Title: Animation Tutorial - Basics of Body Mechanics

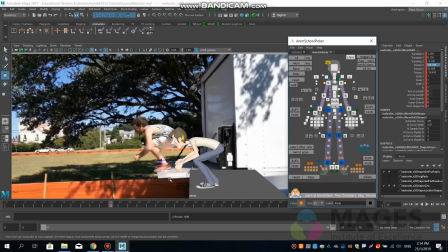[24:43]
the basic controls again and just save a key for all of them.
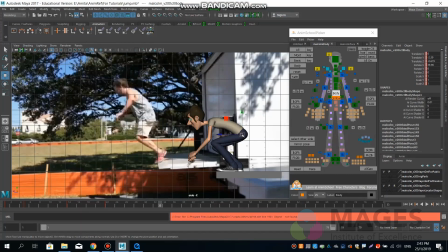[24:52]
Frame 33 is the stretch pose. We have the squash pose at frame 22, which works like an anticipation for the body before it leaps off
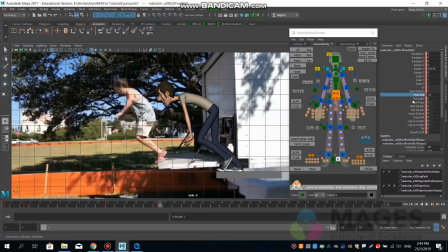[25:05]
the floor. Stretch pose at frame 33. It's good to keep a little bit of
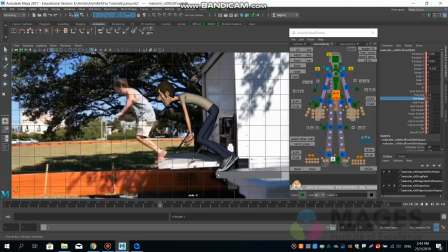[25:21]
bend at the toes just to show the pressure being exerted while the push off is happening.
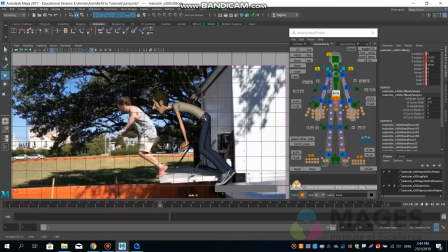[25:31]
You can exaggerate this pose a little. You don't have to stick exactly to the reference. So I'm gonna actually stretch him out a little more.
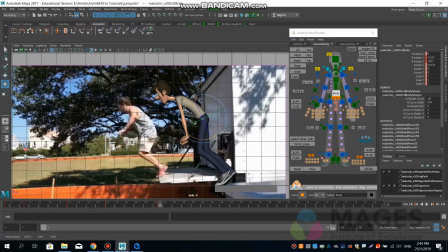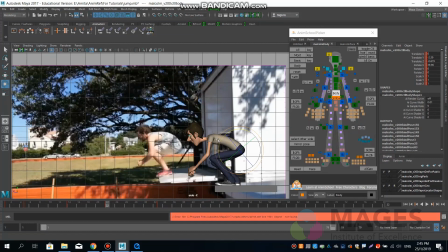[25:53]
Okay, so that's the squash and the stretch. I'm just trying to see how much difference is there in the shape of the spine,
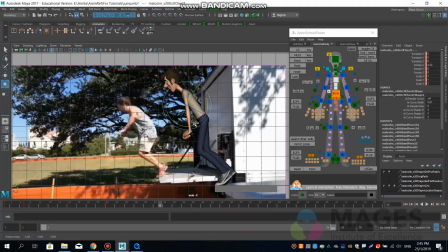[26:02]
so you can definitely open up the spine a little more. Still looking down towards the floor. Be careful not to give too much neck movement to a character like Malcolm, because he has
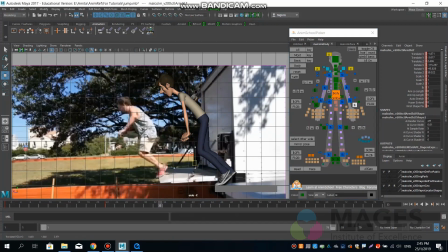[26:23]
far longer neck than the normal human proportion.
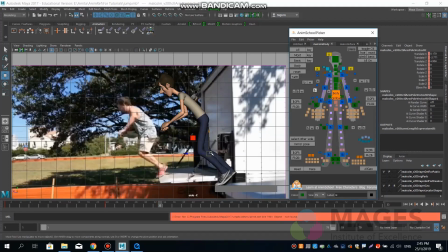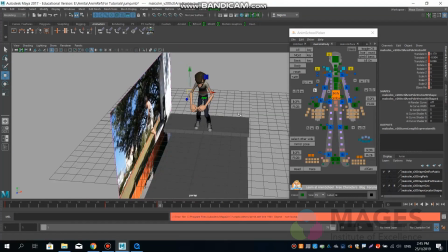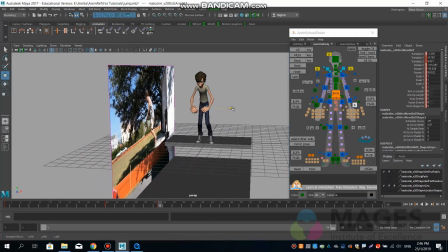Don't let the elbows come in too close to the actual joint. There's always a danger of
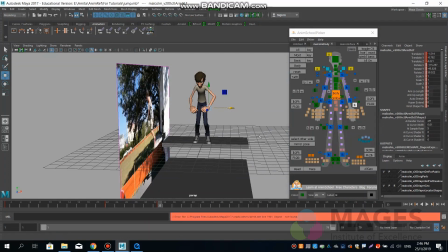[27:06]
a pop and a snap because it doesn't know how to adjust.
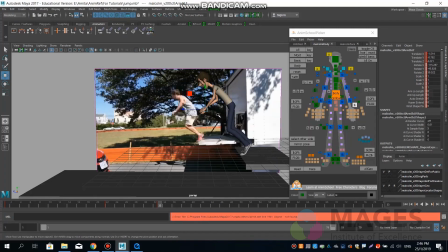[27:12]
It doesn't adjust smoothly when it gets too close to the actual joint. Again, for the sake of asymmetry, let's just separate out the arms so we can see both of them, and it's not like one is perfectly overlapping the other.
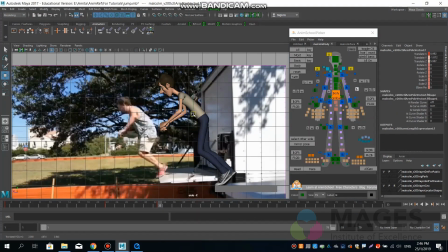Okay, so kind of got the stretch pose.
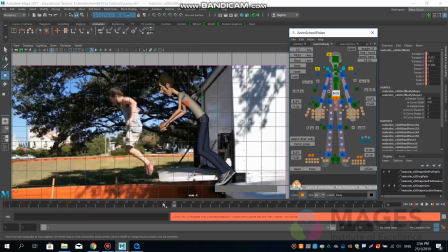[27:39]
I'm gonna set in the next couple of keys really quickly, which is 36. It's where the peak.
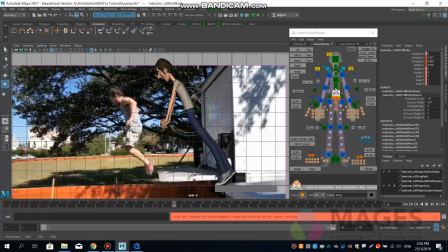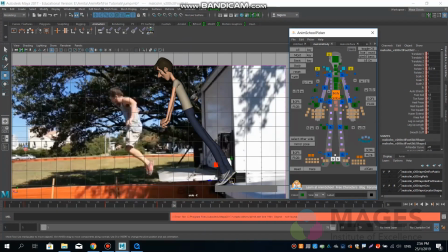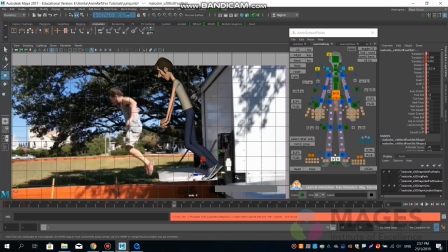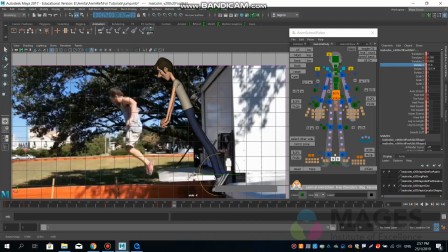Again, I'm just going to give a little bit of an offset
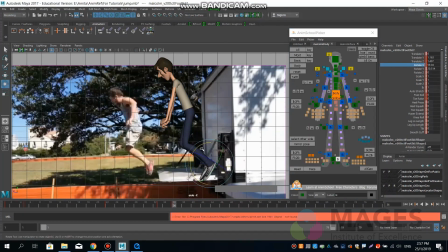[28:44]
to the feet so that they don't look like exact mirrored copies, not perfectly symmetrical.